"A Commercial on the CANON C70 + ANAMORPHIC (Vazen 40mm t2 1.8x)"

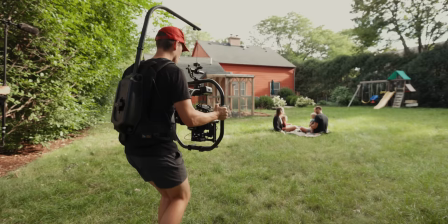And so I went to the back of the backyard and backlit the scene, which looked much more dynamic,
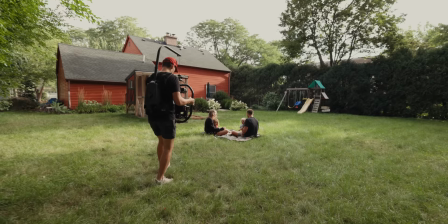shooting shadow side with the light pouring in from the back. So I just kind of got a few wides and worked my way in tight
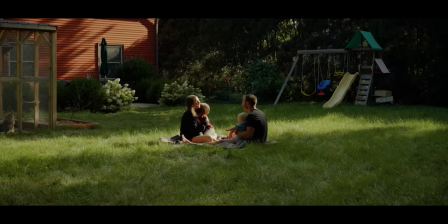to get all of these different angles of them holding the kids and just enjoying their time.
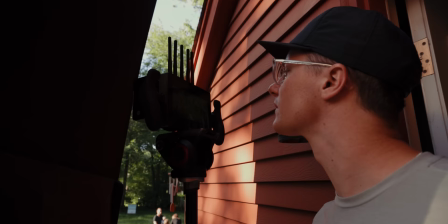A little trick that we used outside that I've seen on film sets before,
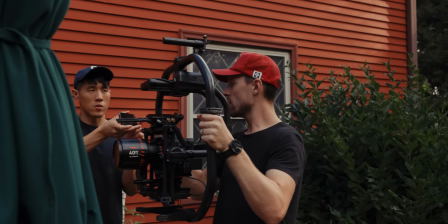we set up the negative flag in back of the monitor for Steven with pulling focus so that he would be blocked from the sunlight.
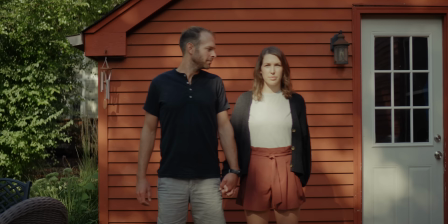And then this is the part where we emulated the shot that I got from their wedding day.
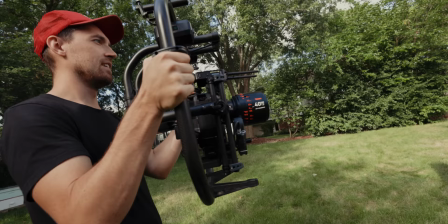The same exact pose, but on our setup for the commercial, which was just really cool to see it actually work.
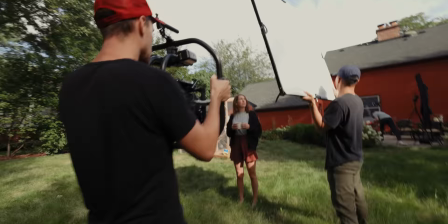This was super fun. We used a 4x4 scrim to diffuse the sunlight for this shot.
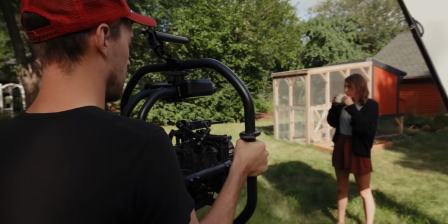As I said, the sun was breaking through the clouds, so we just used the sun as a key
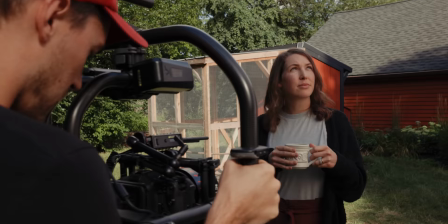and used the scrim as diffusion to get that beautiful balanced light on Ellie's face.
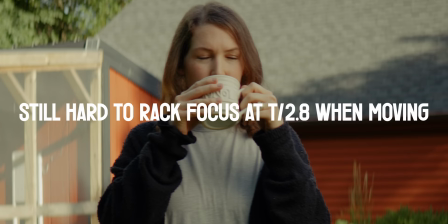This lens has a really hard time focusing at T2, so we were shooting this at T2.8 to T4.
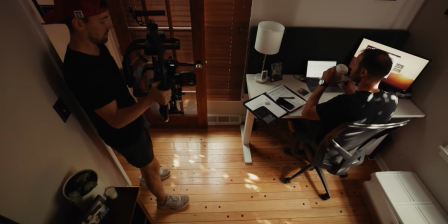And then this sequence in the office, we had a Godox tube light kind of sandwiched in the window there, if you could see that.
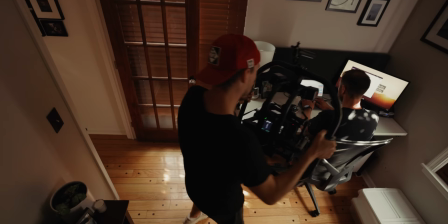Just kind of giving some hair light, some rim light to the shot. Again, shooting shadow side, closing those blinds on the left side there.
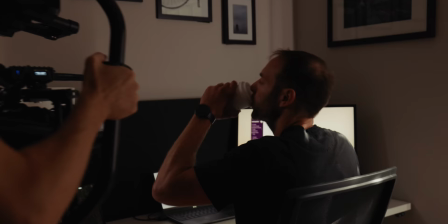And we did the sequence about 10 times, me just pushing in to get that wide shot at first.
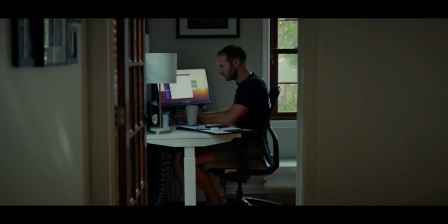And then the action of him sipping the coffee, putting it down, and getting back to work on his laptop.
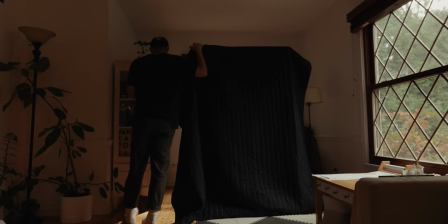And since it was only a 30-second spot, a 30-second ad,
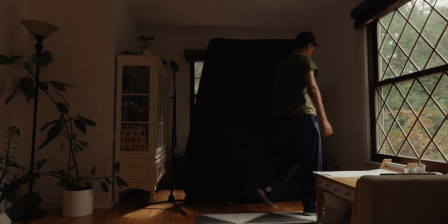we just didn't have that much to shoot that morning, so we need to do the voiceover still.
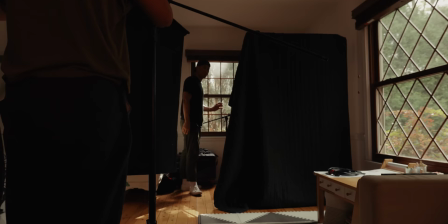So Gene set up this makeshift sound booth with a sound blanket hanging over a C-stand,
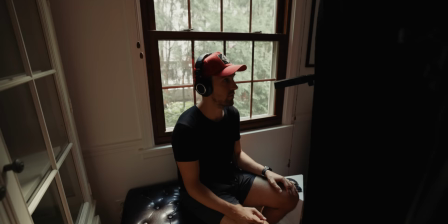and then we brought in the negative flag to fill out the other side just to dampen all the room noise and any echo that we'd find in that room.
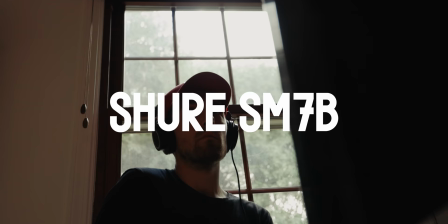So just sandwiched in that corner there. We had the Shure SM7B going through a cloud lifter into a recorder. We had the Zoom H5. So I was monitoring audio as Ellie was trying a few takes and didn't like how it sounded.
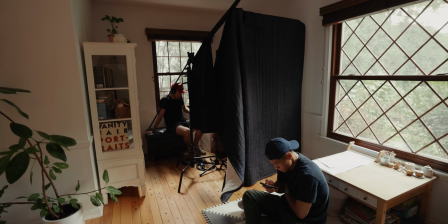It was kind of hissy. So I knew that the preamps in the C70 would do a great job.
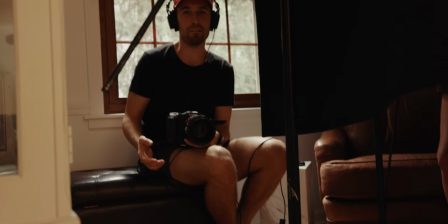So I ended up actually switching the XLR out of the Zoom recorder and putting it straight into camera.
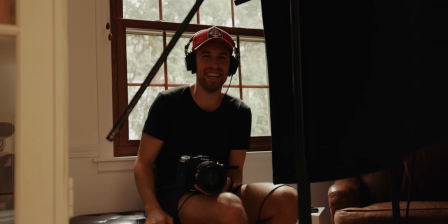So this is where I was just filming Josh while
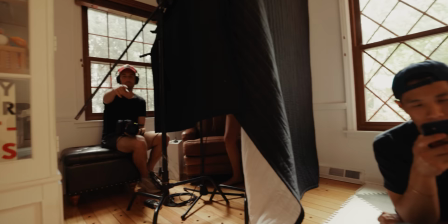in 720p while Ellie delivered the lines for the voiceover.
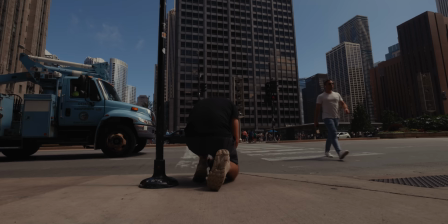And finally, we headed to the city and shot some pickup shots for the chaotic beginning.
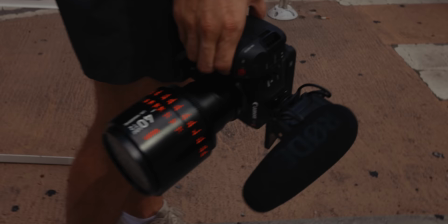I took it off the Movi just to get that sort of chaotic feel handheld.
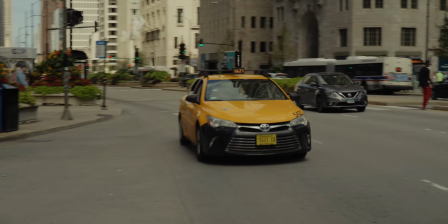Things were not necessarily in focus all the time,
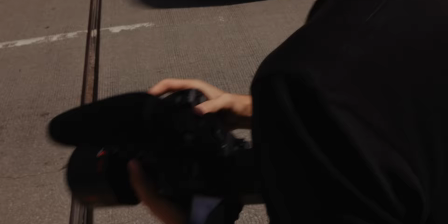but I did have the Video Mic Pro on top of the camera to capture scratch audio for sound design and included more sound design in post.
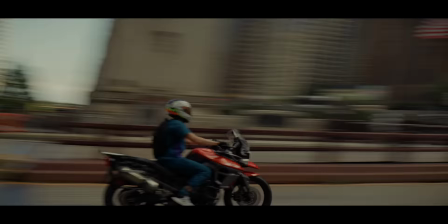But I really loved the idea of a chaotic beginning to really just show that
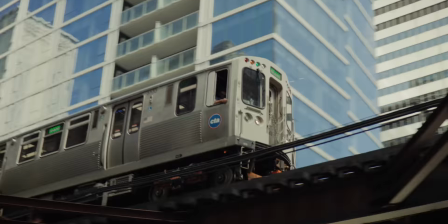people use coffee a lot in that hectic environment and using it as fuel in that way.
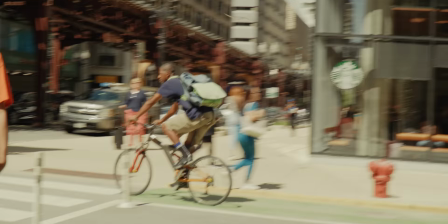And it being a stark contrast to the calm scenes we shot at the house. And I share all this because I think you should try new things, give discounts, get creative with your business. A lot of people think that they just need to be creative with their artistic mediums. Figure out ways to make stuff work so you can have portfolio pieces that you're proud of, that showcase your work, what you're capable of, what you and a team are capable of. There's just so much you could do creatively with your business outside of just having the normal rates everyone says you're supposed to have. Too many people get inquiries with budgets that are below their price range or what their rates are, and we'll just pass up on all of them. But if you see potential within that inquiry to be something that is a portfolio piece for you to prove to future clients what you are worth, take it from time to time and get creative with how you approach it. There's no one right way to invest in you and your business, so get creative and make it happen. Shout out to Ellie and Tyler for their awesome new coffee business.